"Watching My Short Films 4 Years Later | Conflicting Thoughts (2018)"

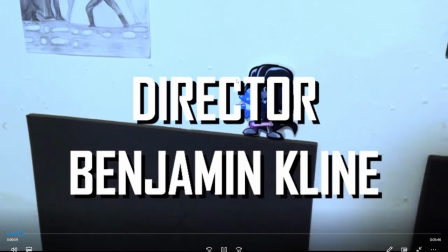237s
Okay, so interesting thing I want
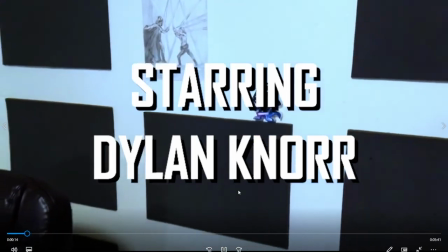243s
to point out is that
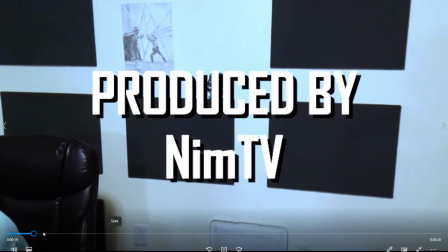248s
this first shot,
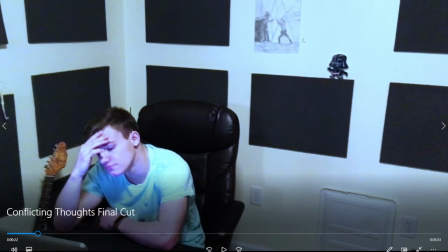254s
I think it's funny that I have this Darth Vader stuff in the background.
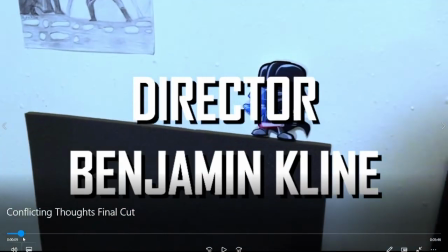259s
So this is the actual place that I used to do work on my computer, like little office area, space area. um and so i wanted to do like the type of shot
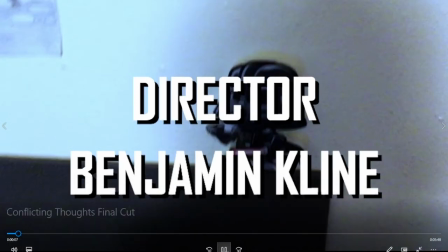273s
where it like starts on something close and kind of pulls out to see a full image of what's going on um
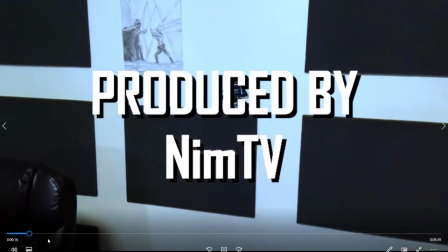280s
for some reason my my video player is not working very well um but yeah so that's
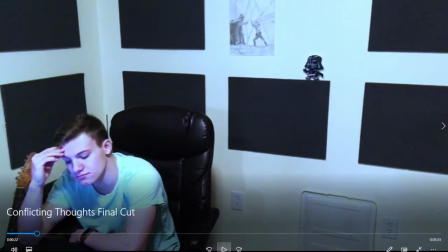288s
kind of what i did here um honestly it's not as bad as it could have been.
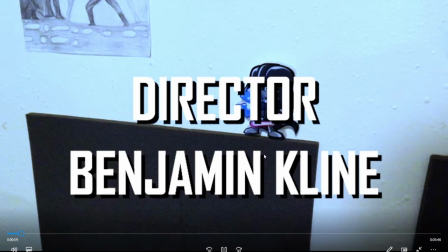296s
I feel like, like, you could definitely tell there's a little bit of, like, movement in my camera, like, being pulled, the pulling out of the camera.
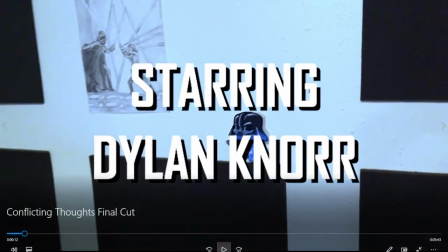303s
Um, first off, I want to say right now, this is actually a phone camera.
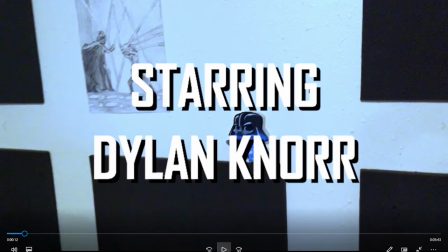308s
Um, an iPhone, I'm not sure which one, maybe SE, I believe, possibly, it's either SE, like, the original SE, not the newer one, um, or an iPhone
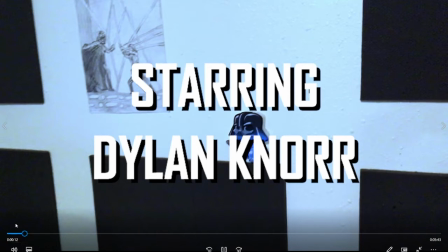322s
5s maybe it's i one of the two um but yeah like i i don't
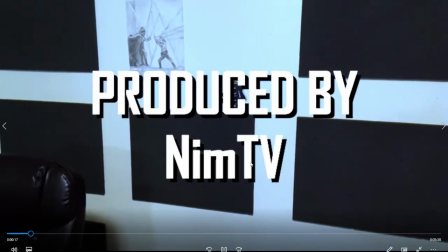328s
really think that the um shakiness is horrible like it's a it's
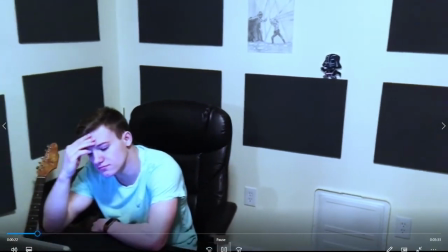334s
an amount of shakiness that could be in like a real movie um
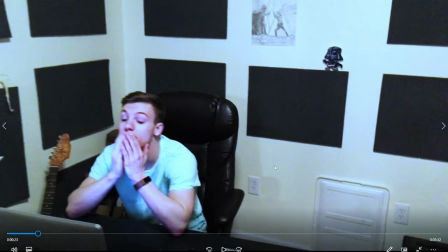339s
i think and it might actually help sort of add to the sort of anxiety like you know feeling you're supposed to get in the beginning honestly um which is you know kind of the idea that i was going for um
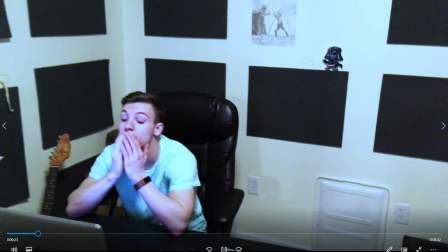356s
the music here is just royalty free music that i grabbed um i was i kind of thought that it helped add to the sort of anxious anxiety
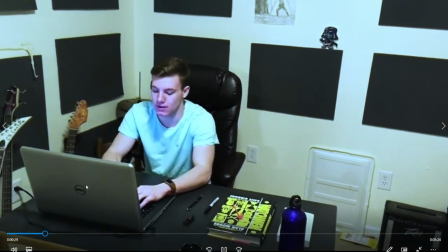365s
that this guy character is supposed to be feeling here um i don't know for some reason this yeah so okay and then i did some cutaways
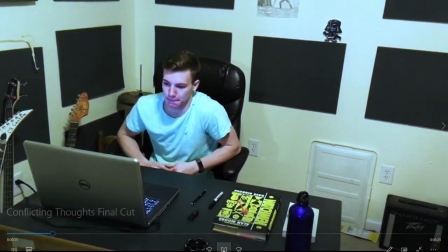373s
to him typing in stuff to sort of show his
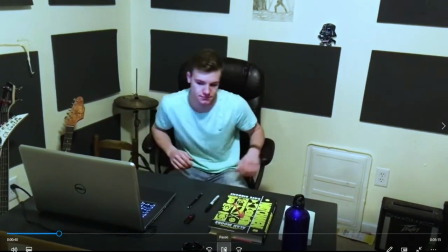379s
uh you know his writer's block he can't think of what to write you know
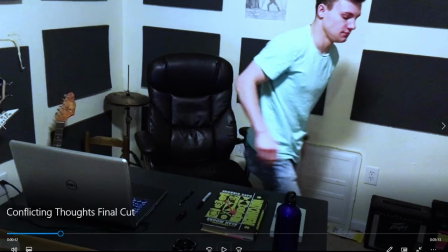384s
so so very simple opening uh opening few shots here he walks away
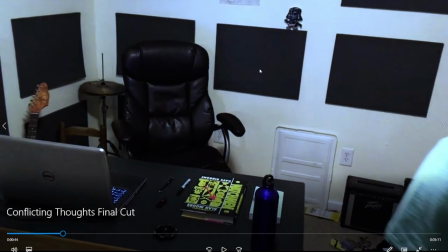389s
um see i i guess the one thing i would really have to critique here first off
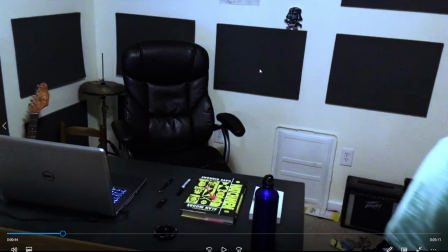395s
is like set design i guess which i didn't really do any of I just kind of did it exactly the way my uh
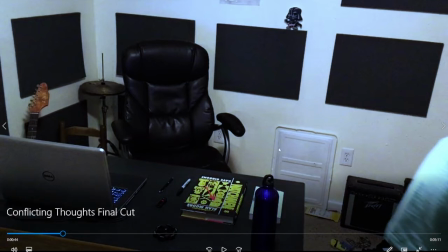403s
office area looks anyways I think I straightened up the desk a little bit um I decided to keep certain things I was like yeah sure you can have a water bottle and like a few books on the shelf um one of which is Watchmen which uh I I own which I you know
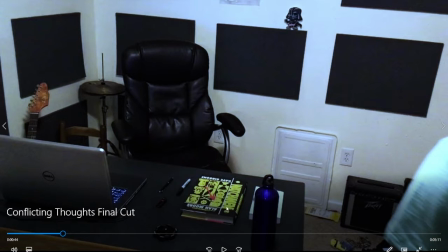418s
really like um so it's definitely a little bit cleaner than it used to be but yeah this room in our house has like used to have like a bunch of just junk everywhere um I don't use this room for, uh, you know, my desk space anymore.
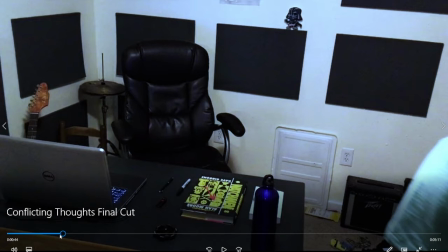434s
Um, but yeah, I think one of the biggest things I have to say, point out is just how not good it looks.
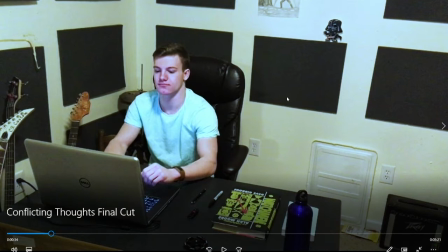441s
Like if you look, first off, it's a little grainy, uh, here and there, which, you know, a lot of that can definitely come down to the fact that it's just not a good camera.
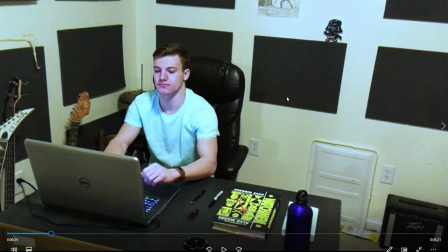449s
It's, you know, it's just a phone camera.
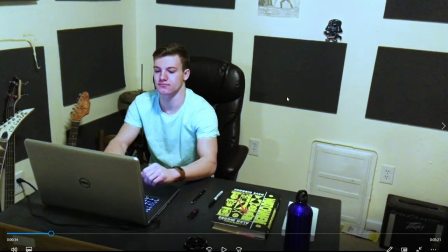451s
It's not like a professional camera obviously uh but another thing you may notice
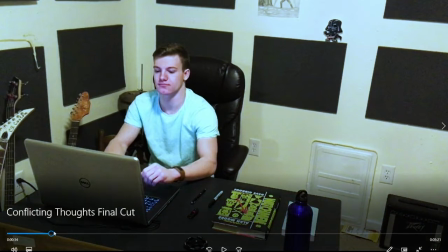455s
is the color colors
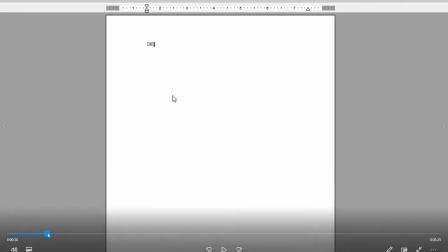460s
seem off like as far as like you know white balance type stuff goes i mean if you know what that means
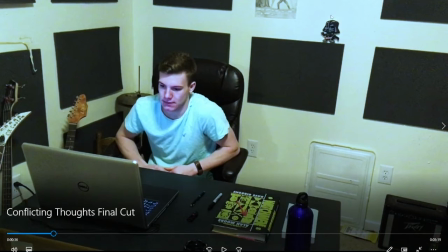465s
but basically it just means the colors are off they seem very very blue that
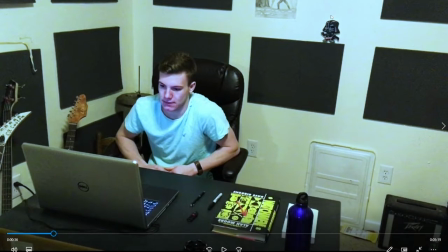469s
is because i so i wanted to do a little bit with color editing here uh something i had never done before um you know I think that's one thing I mentioned in my last video I did like this about my Christmas short film is that I didn't do any color editing and the
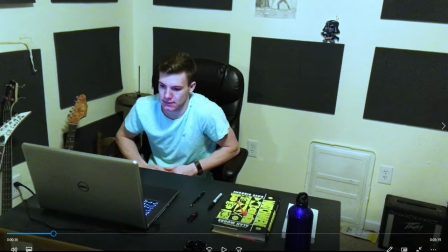484s
colors were horrible um but I think the thing is I went a little overboard with it so basically what I wanted to do is in the opening section I wanted the colors to be very you know very cold uh and then at the end to be a little bit more warm and inviting
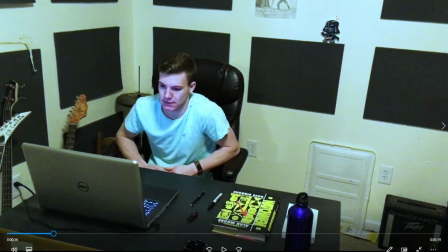501s
because like at the end of it he's it's like supposed to be a more positive feeling because he finally, you know, worked through his writer's block. I wanted to do that, which I think generally speaking isn't a bad idea.
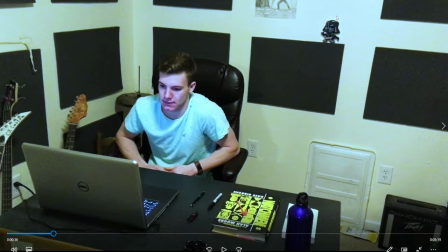514s
It's just, I went a little extreme with it. Like, I think I turned some of the like knobs on my color editing up way too high. And to be fair, I really did not know what to do with color grading at the time. I did not know anything about color grading at the time. So I just kind of played with the colors.
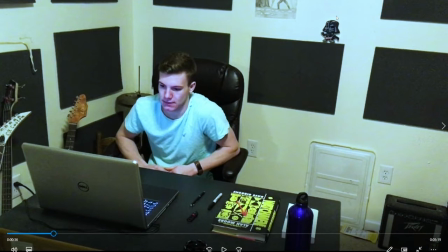532s
I was like, oh yeah, make it look really cold and stuff and you'll notice in the end the final shot of this film it's like very
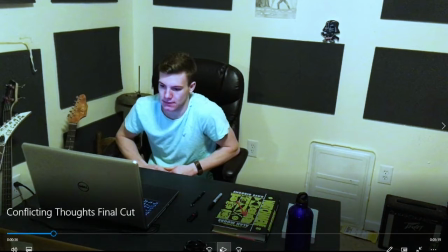538s
warm colors uh as well uh but yeah i think generally the first shot
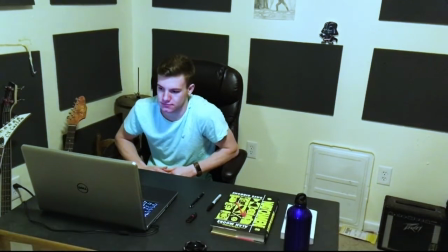544s
considering that i'm it's handheld with a phone it's honestly not
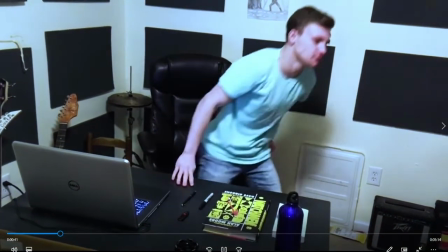549s
as shaky as i would think it would be you know
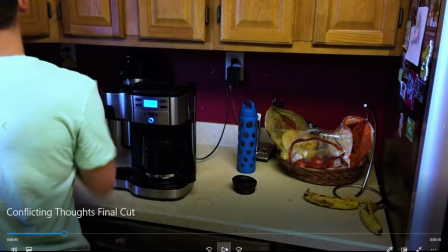554s
like and i think this might be handheld too this might
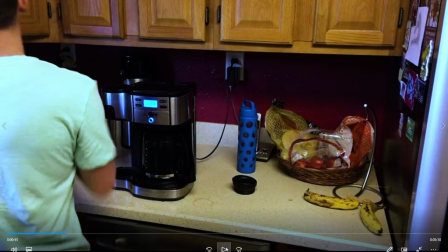559s
be with a tripod i don't know i think a lot of this film was actually handheld with my phone because i had a phone tripod i just didn't use it a lot uh so this is just a shot of him getting his coffee which
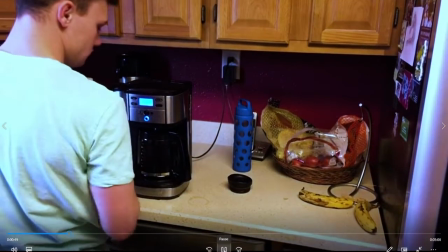571s
i don't know i feel like could have been a much more interesting shot like it's just i i think the thing is like so some of the shots i when
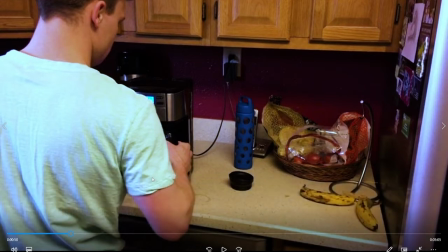580s
i will look at this this one compared to my first short film i can definitely tell that i put more thought into the shot composition than i did in the original in the first short film uh but i still didn't put enough thought into it so like this shot i think generally is
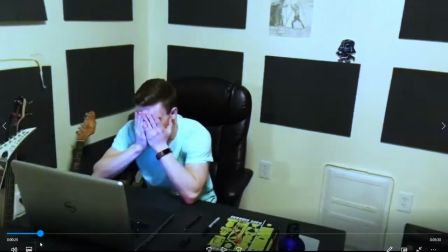596s
as far as the general movement of the camera and everything goes it's honestly not too bad especially considering it was handheld
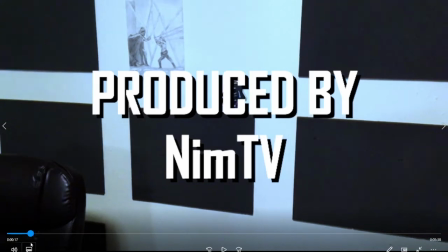604s
um i mean it's a little little shaky but it's not like to a bad extent it's like shaky to a point where it's like Like,
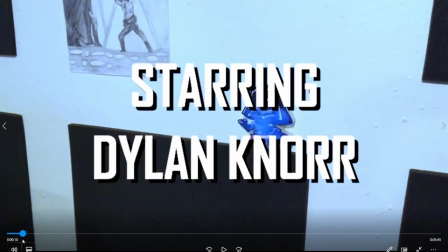613s
it could be seen as like, oh, it was purposefully shaky, you know, like some movies do.
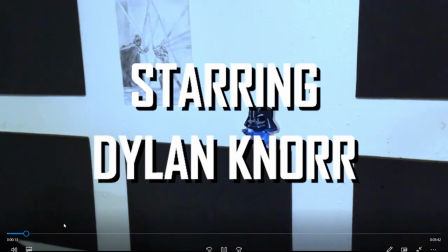621s
And it might, you know, and again, it might help add to the anxious feeling you're supposed to get in the opening.
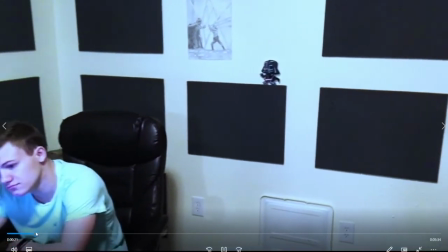630s
So I actually don't mind that too much, this opening shot too much in the way it pans over.
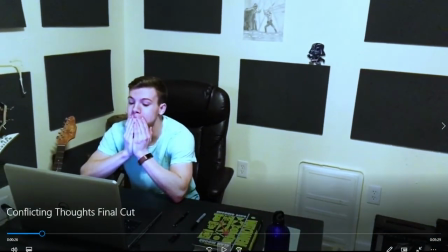636s
So I think that's generally a decent opening shot. I like it for the most part.
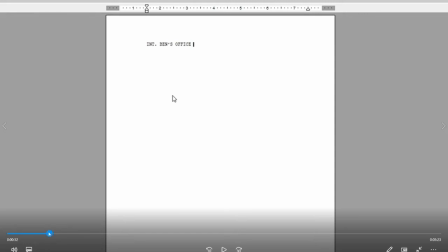644s
um you know and then it does a cutaway to show what he's doing on the computer which you know is needed for
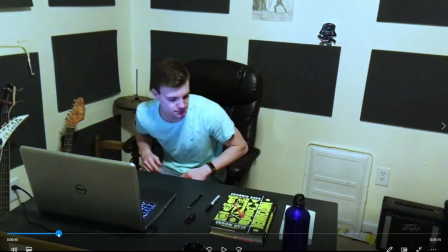650s
context obviously um i do a lot more with my shots to
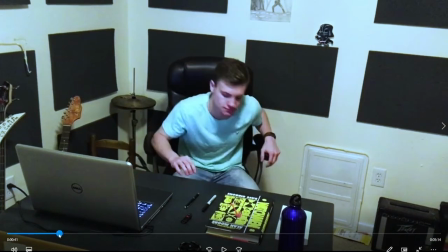655s
like show what he's doing and stuff in the new one um in
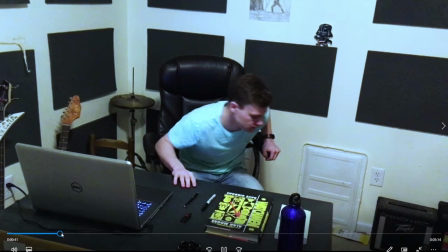660s
the the next one but um you know i didn't do neither as much with that in this it was it was it was much more simple in this to
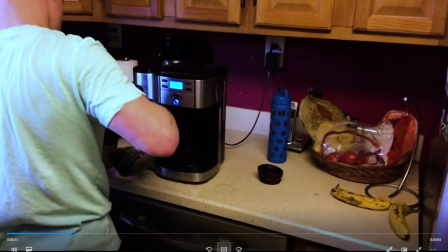667s
establish his writer's block and then the coffee shot so it's you know i just kind of threw the camera there just like yeah go
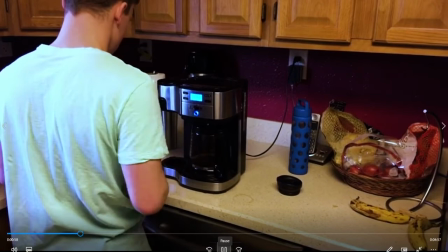674s
get some pop pour some coffee um pretty simple so i i think one of the
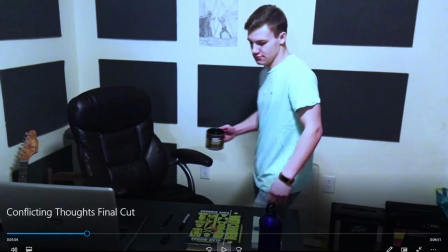681s
and then he goes back in the office basically which is like essentially the same angle as before um